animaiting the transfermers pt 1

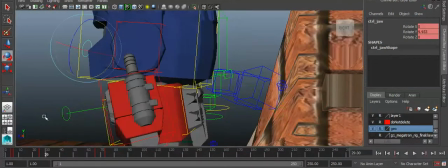just to give him the audience an idea, I'm going to pull that up, put his hands down.
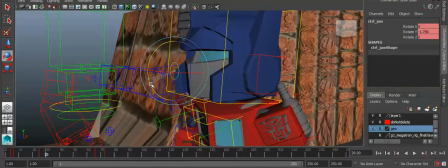While he's putting his hands down, he gets his expression all uptight. He's ready to, do his thing.
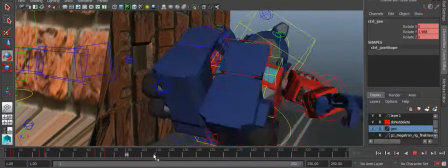And then that's when he pulls up the punch, squints again, but he does not need to squint.
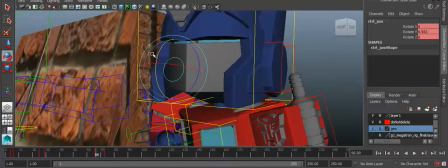Oh yeah, that's why. He does not need to squint that much. So
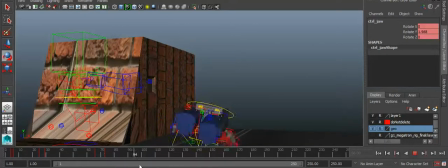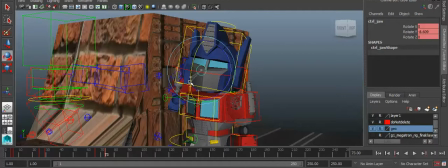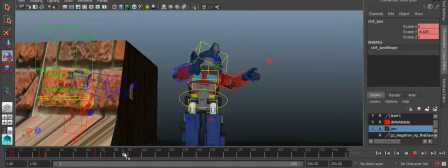transforms, takes off. Okay.
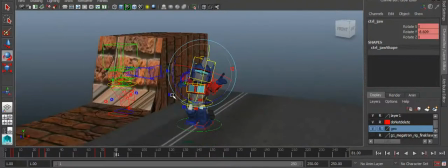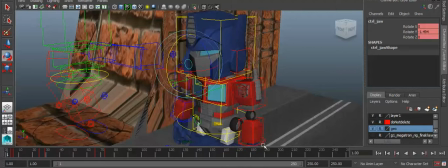So there we go. We polished it up. Now let's take a look at what that looks like.
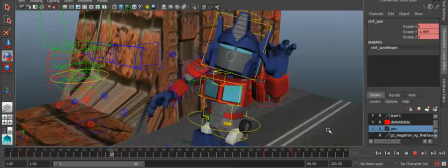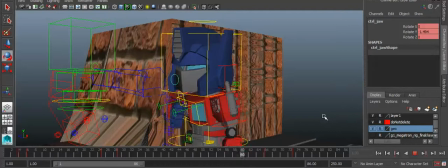I kind of like it,
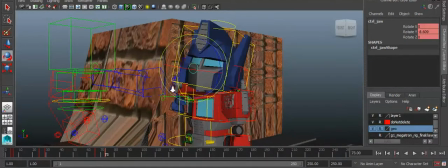but the problem with this pose here is that it's exposing a little too much of his eyes. So I'll put that up so that it doesn't do that. Pulls back the fist, points, transforms. Okay, so
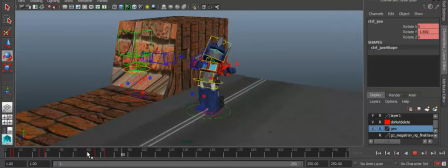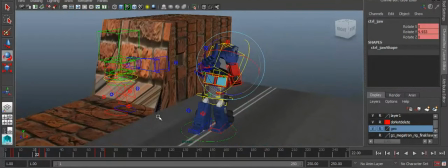next part I was going to work on was the
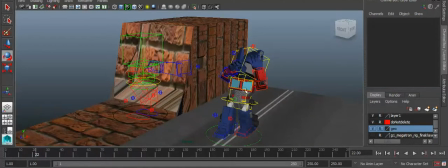Optimus being a little more
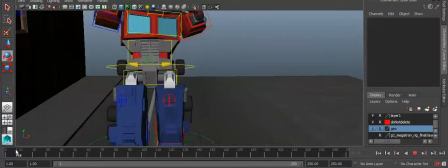expressive with this left arm here, because you can see that he's not very expressive with that arm. So I'm going to fix that.
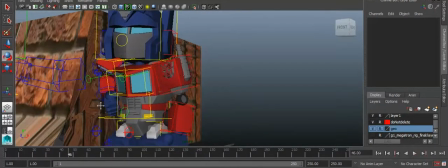When it goes down to this side, I want him to be more tensive because of the situation is a little more tense.
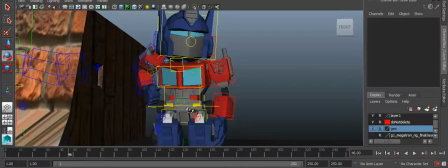So maybe we should like pull. Oops, under the asphalt.
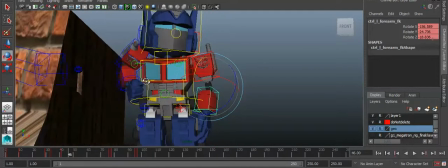Pull his arm up so that he's getting ready to hit with both fists, but he's not.
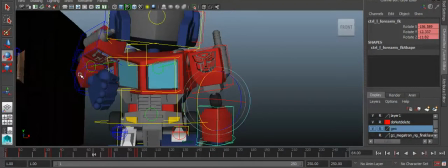But he's not like holding it up back this far like this other one is,
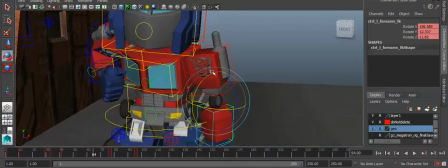because this one's gonna be more in the front, like a stance.
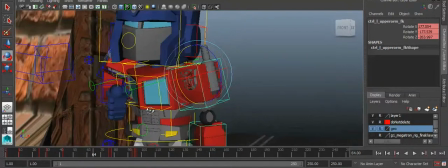So his feet are already stanced up, but I want his left. Actually, that would be his right arm.
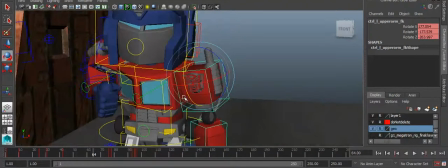Whoops. Excuse No, me. that's his left arm.
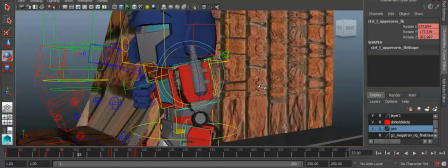Yeah, that's his left arm. From our perspective, that's on the left, but that is.
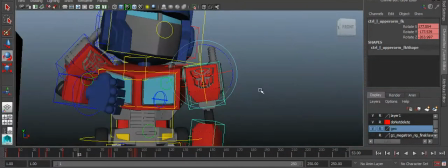Oh yeah, that's our right. My No, goodness. yeah, the left. That's his left arm.
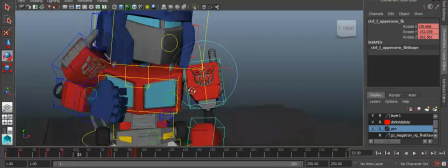So excuse me if I get a little bit under exaggerated.
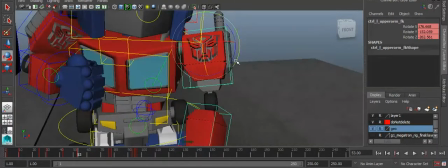And I apologize for the background voices. That was not supposed to happen. So
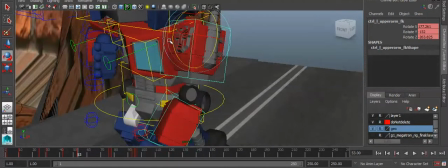let's pull up his arm. But when his arm goes up, you can't.
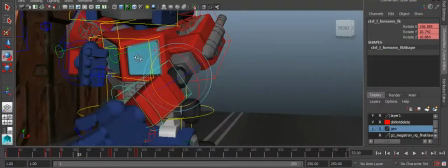Well, actually, I do like that. I do like that.
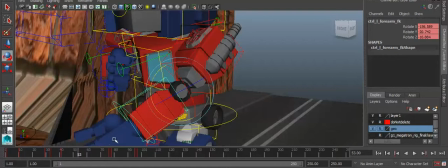Pulls up that pose. I want his arm, his lower arm, to be all up there,
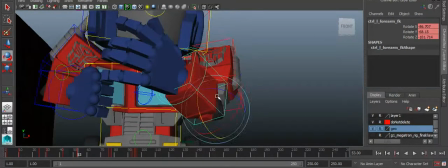but I don't want it to be up that much. But yes, we do want him to guard his face, because his face is supposed to be guarded like a martial art.
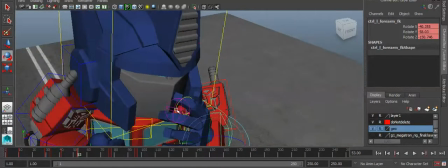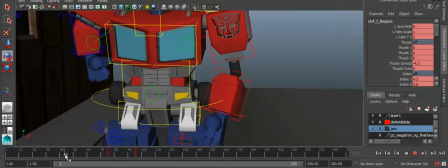We want him to clench his fist, but we'll want him to do it while his arm is raising.